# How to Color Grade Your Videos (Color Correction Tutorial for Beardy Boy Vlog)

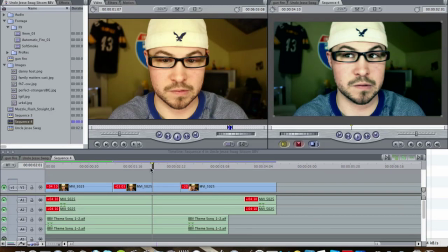4s
What's up everybody, the Beardy Boy here. I'm going to show you how I do my color correction for the Beardy Boy vlog.
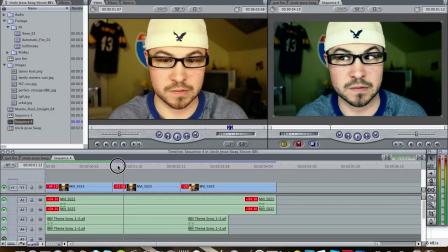11s
See, there's me making a goofy face, and you see I'm pretty well lit, and the background is kind of greenish and dark, and it's out of focus. That's from the camera, but let's look at what I actually look like in camera.
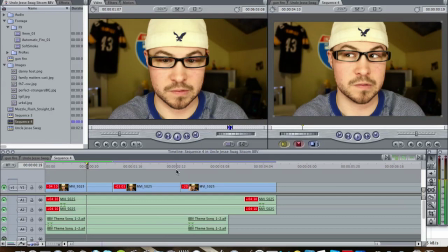26s
See, very warm. I'm using tungsten lights. When I'm recording this, what I see with my eyes, I want to record right into the camera. At least for now, that's what I'm doing. Though I don't always do that, but this is what I do for the Beardy Boy. And a lot of this stuff that I'm talking about that I do for color correction is actually just for this show.
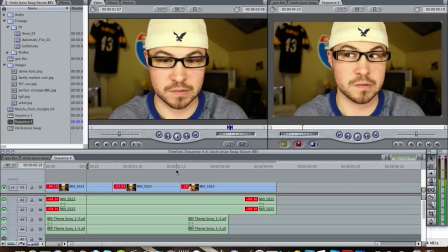44s
At least in creativity, color-wise, I just want it to have this look. You might not want this look, but I just want to show you what you can do to customize your look for your video. So, like I said, here's what it looks like, and this is kind of what it looks like in my house.
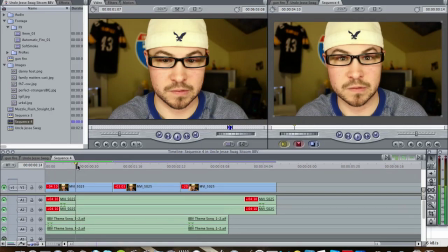58s
It's, you know, I got all tungsten lights up there, and the walls are kind of that ugly color. That's really the color of the walls. It's very depressing. I need to fix that. So, but I'm just show you what I do to make this happen.
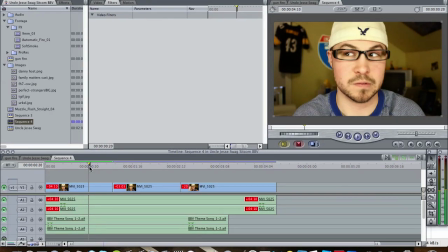70s
All right, so I lit my scene pretty well, and I'm very bright, and the background's a little bit darker. And I did that on purpose because now when I go into color correction, I can actually work separately on my face and the background. So let's double click on our footage, go up to the effects.
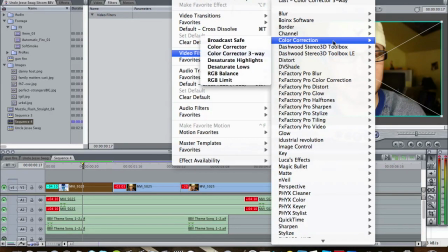87s
Click on video filters, color correction, three-way.
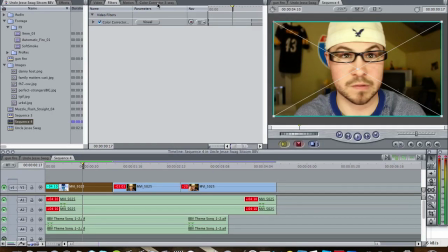92s
Oh yeah. And then we're going to click on the color correction tab right here.
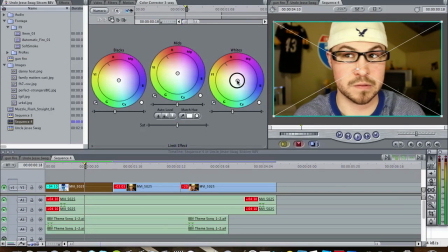97s
So you want your playhead on the file you're working with, so when you do stuff, you see it live. If you want to go crazy, you take the whites and you throw them somewhere. Like, oh, I'm red. Yeah, I'm angry. Okay. Here. So I'm just going to make some minor adjustments since I said this is pretty well lit how I want it.
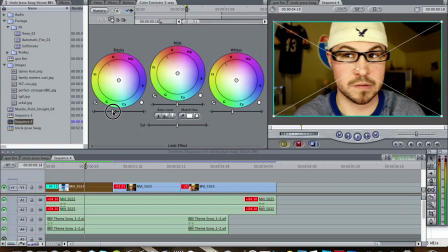115s
I'm just going to bring back the darks just a little bit, and this is going to cause some contrast if I leave the whites like this, and usually I would force the whites up a little higher, adding more contrast, but I don't think I need to.
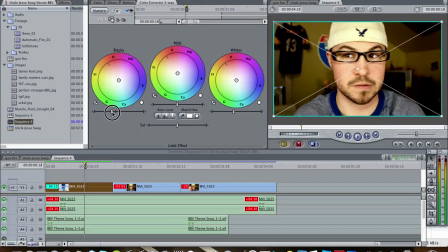132s
Just a little bit more, just around there. And I hate that color of my wall, so we're going to put some blues and greens, make it more like maybe I'm in the Matrix.
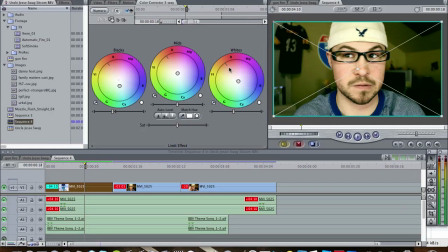146s
You know, at least make you think that wall is green. Greener. Out trying to affect my face too much. Okay. Yeah, it looks pretty good. And sometimes I like to play with saturation.
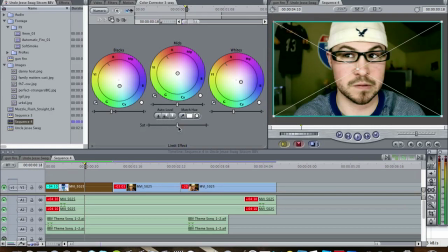165s
Usually I pull it down just a little bit because actually a black and white picture looks a little bit more crisper than a colored picture. Though if you watch like movies like Transformers, like he must have the saturation really cranked up, but people actually look orange in those movies.
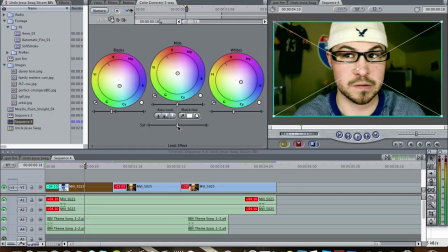180s
But you know, it's a stylistic look, whatever you want to do. I'm gonna pull them down just a tad, just a little bit. And you notice like you make minor adjustments, and you build from that. If you start doing really crazy, you start looking like a cartoon, which maybe that's what you want, but it looks weird when you start really pulling away.
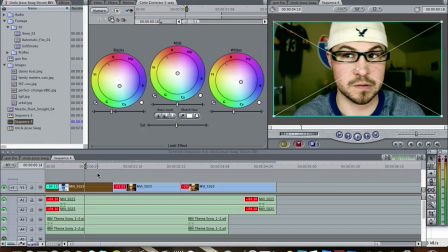198s
It looks unprofessional. So that's halfway to the look I want. What I'm really trying to do is make the background kind of green, and I want to make it darker so it really pulls me away from the background.
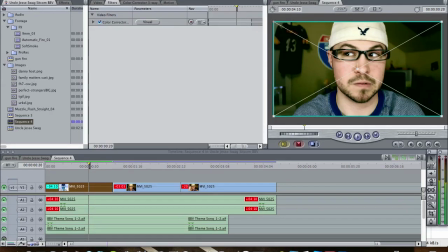210s
Alright, so now we're going to go grab another color wheel.
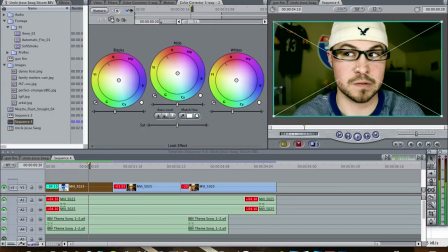217s
And what we're going to do with this one is we want to just change what is around me, or what is behind me.
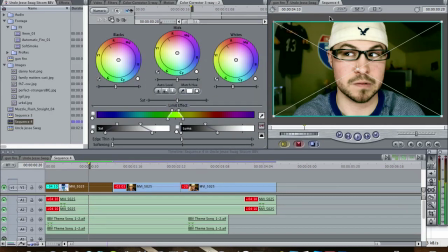225s
And to do that, we're going to click down here on Limit Effect. And basically, I'm going to pick the colors behind me which have been lit darker, and so we can play with those colors more and not affect my face. So we get to grab this little dropper right here, and we click, and then click it again,
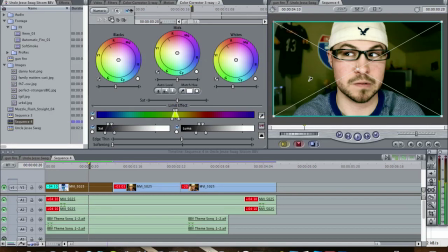242s
hold shift, and you see a little plus, see a little bitty plus on the thing, and click again.